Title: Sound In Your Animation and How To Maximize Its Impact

You're gonna learn today. Now, it may not seem like it is, but audio is probably the most important thing about your film. Hang on a second.
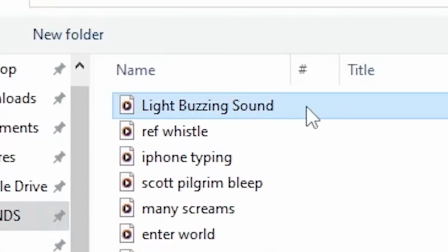This sounds a little bit empty, so I'm gonna add a light buzzing sound, so that way you can hear the sound of my light,
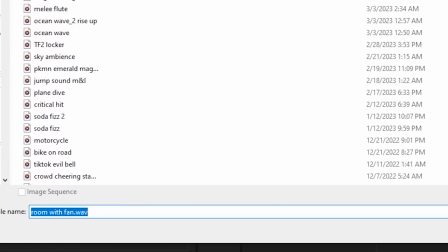and I'm gonna make it seem like there's a fan going on too, just so that way my studio feels a little bit more lived in.
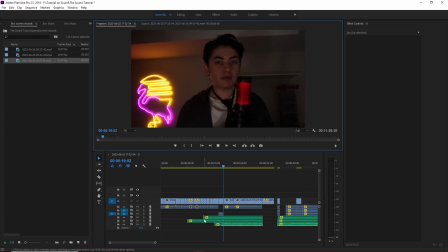And of course, you gotta add a music track. Now, visuals are important, of course, but sound is really the thing that makes your video feel alive.
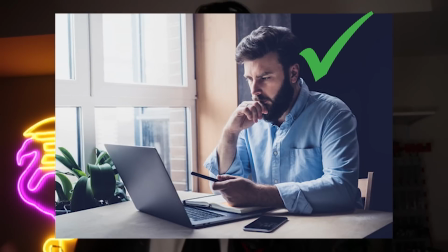Not only that, but like someone can be watching your video and they can forgive something like lower video quality, lower animation quality, but they cannot forgive it if your audio sounds like this.
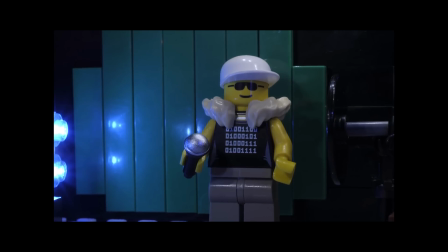Alright, now chances are your audio doesn't sound like that because you gotta really screw up for that to be the case. But low audio quality isn't the only way your audio can sound bad or incomplete.
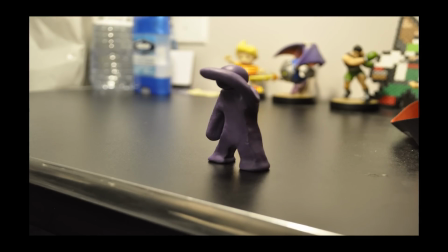Without the proper use of sound, your video will sound empty. And if your video sounds empty, then the viewer will not be able to be immersed into your film.
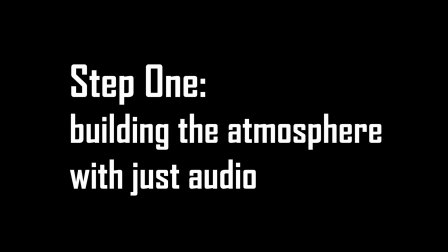So how do we make sure this doesn't happen? Step 1. Building the atmosphere with just audio. Atmosphere is important here, fellas.
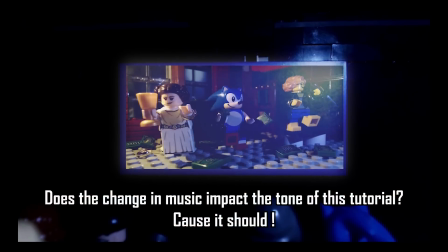What you want your audience to feel when they're watching your video is communicated through the sounds that they hear. It's communicated through the audio. And your scene's audio should be built up of these 4 key things: ambience,
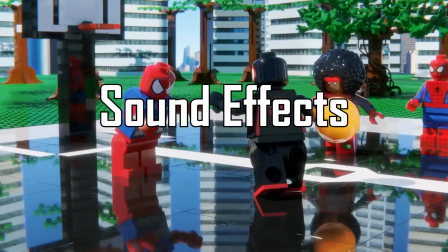sound effects, music,
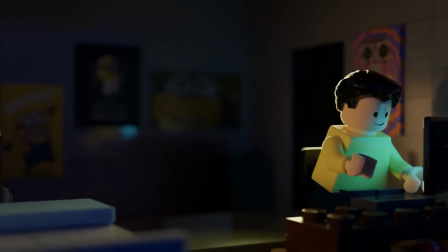and voice acting. At least that's how I've come to kind of understand this, okay? I've been teaching myself this for about 10 years, so. Alright, so let's start with ambience. Imagine you're in a forest. The wind flows through the leaves of the tree branches.
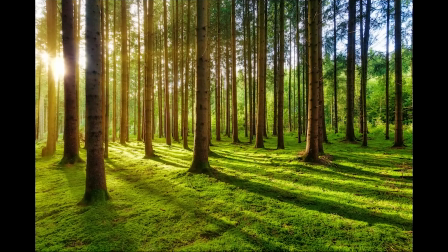The grass whistles. Birds are chirping. The sounds of a lake nearby. It's pretty immersive, huh? And it's actually not that hard to put together. Let's walk through putting together something like a beach setting.
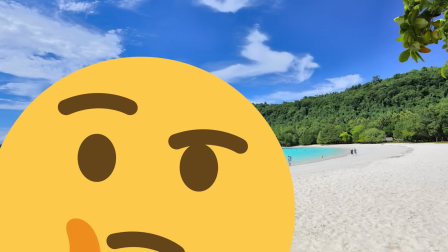Alright, we gotta think about what a beach sounds like and then get those sounds. Like, you know, the normal waves, seagulls, cars maybe? Okay, great. So we know what the sounds are, but how do we get those sounds? This place has got everything. Y'all new age brick filmers, y'all don't know how nice you have it. You don't know the struggle of trying to find something on findsounds.com, okay?
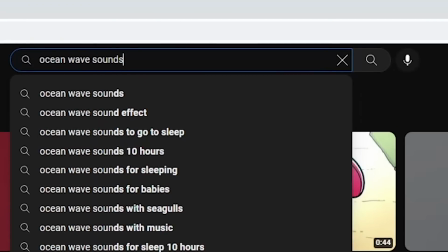You guys have it good. Alright, so let's do this. Ocean wave sounds, check. Seagull sounds, check. Car sounds, check. Sun beaming. Never mind that one. Now, there's a couple ways to rip these sounds off of YouTube. One is to use a YouTube to MP3 converter you can find on Google. There's a lot of them, and I used to use them for everything.
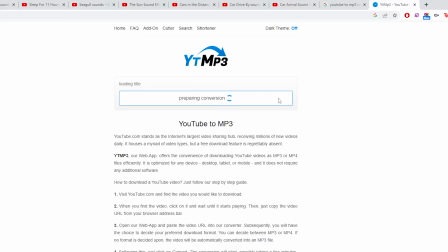But I heard something about them being sketchy once, so now I use a program called Voicemeeter Banana and Audacity.
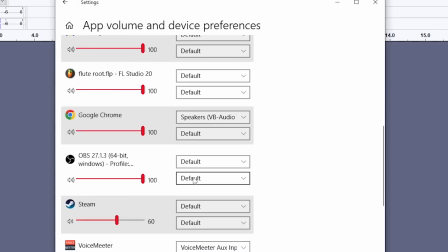Voicemeeter tricks your computer into thinking it's a pair of speakers, and allows me to directly record audio from my PC at high quality.
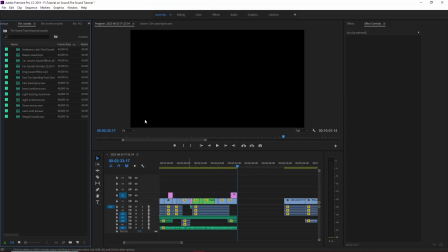Okay, let's put this ambience together, this beach ambience. This segment is a little long, so if you want to skip it, just skip to here.
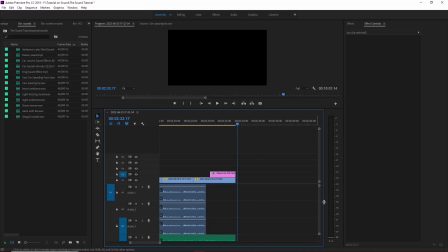Now, I use Adobe Premiere Pro, but as long as your editing software allows you to put in multiple tracks like this, it should work.
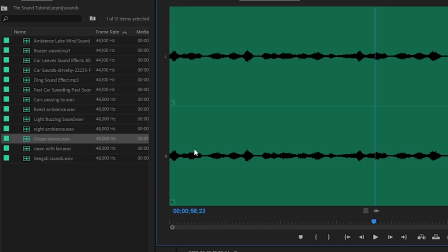Alright, so first, let's get our ocean waves, because that's kind of like the main sound that we're going to be hearing.
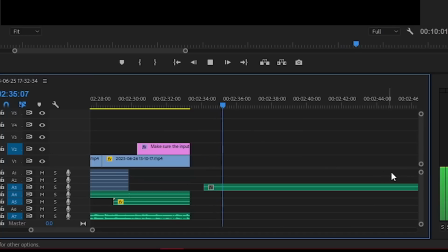So we have our ocean sounds.
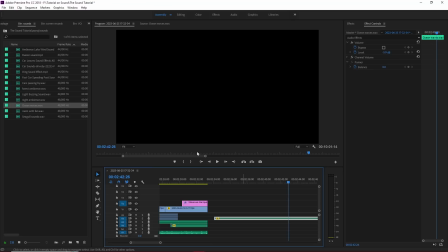Maybe we want it to be a little bit quieter, because we want it to be serene. We don't want any sound to be too overpowering.
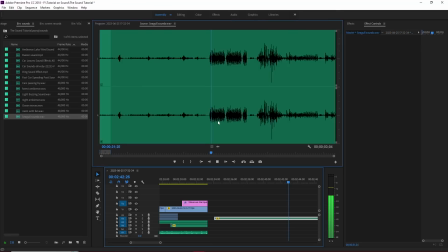Alright, then let's get our seagulls. I don't like that sound. That sound is nice, but I've heard it a billion times before is the issue. So that's way in the background.
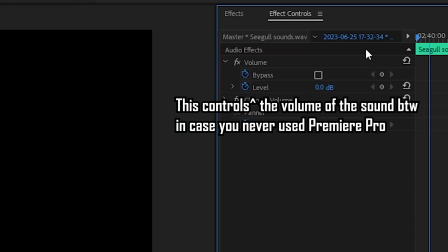I'm going to put that way in the background. I'm going to put it around here in the middle-ish. And I'm going to turn it down because I don't want it to be overpowering.
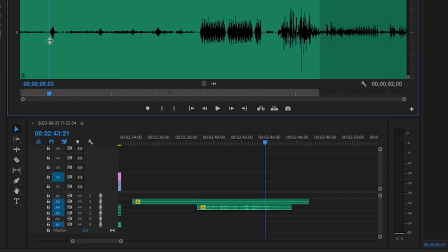I'm going to start off with these ones too. Alright, so it seems to naturally stop right there. So I'm going to put it...
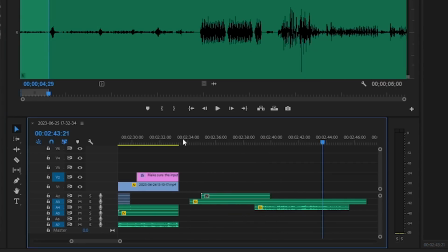So I'm going to do that. I'm going to put it around the start here. Alright, let's ease that in.
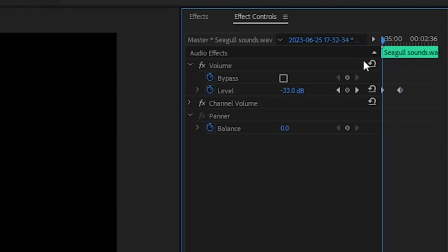So another trick you want to actually do is you want to make sure that there's always 2 frames of fade in, at least, for each sound effect you have. And fade out as well. You don't want it to just like hard start or hard stop, because then it sounds bad. I'm going to put one more seagull sound in there.
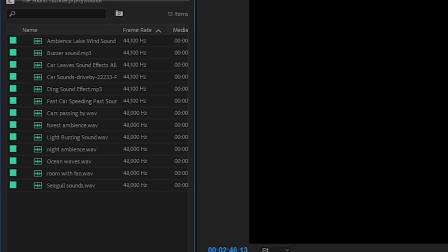And it kind of ends abruptly, so I'm going to have to fade that out. And finally, we want to add some cars passing by. So I have a bunch of car sound effects right here.
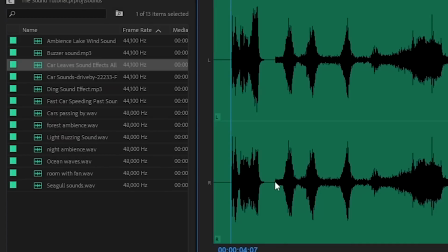So let's see a car leave sound effect. No.
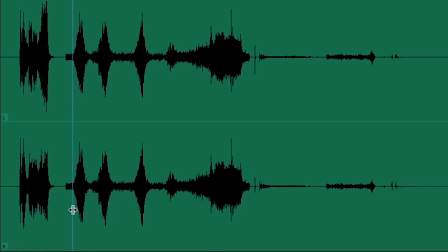Alright, so let's...
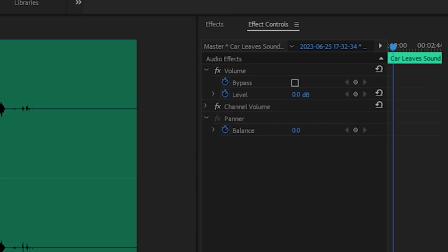And I like that you can kind of hear it fade out too, so... Let's make it really low though, because we want it to make it sound like it's far away.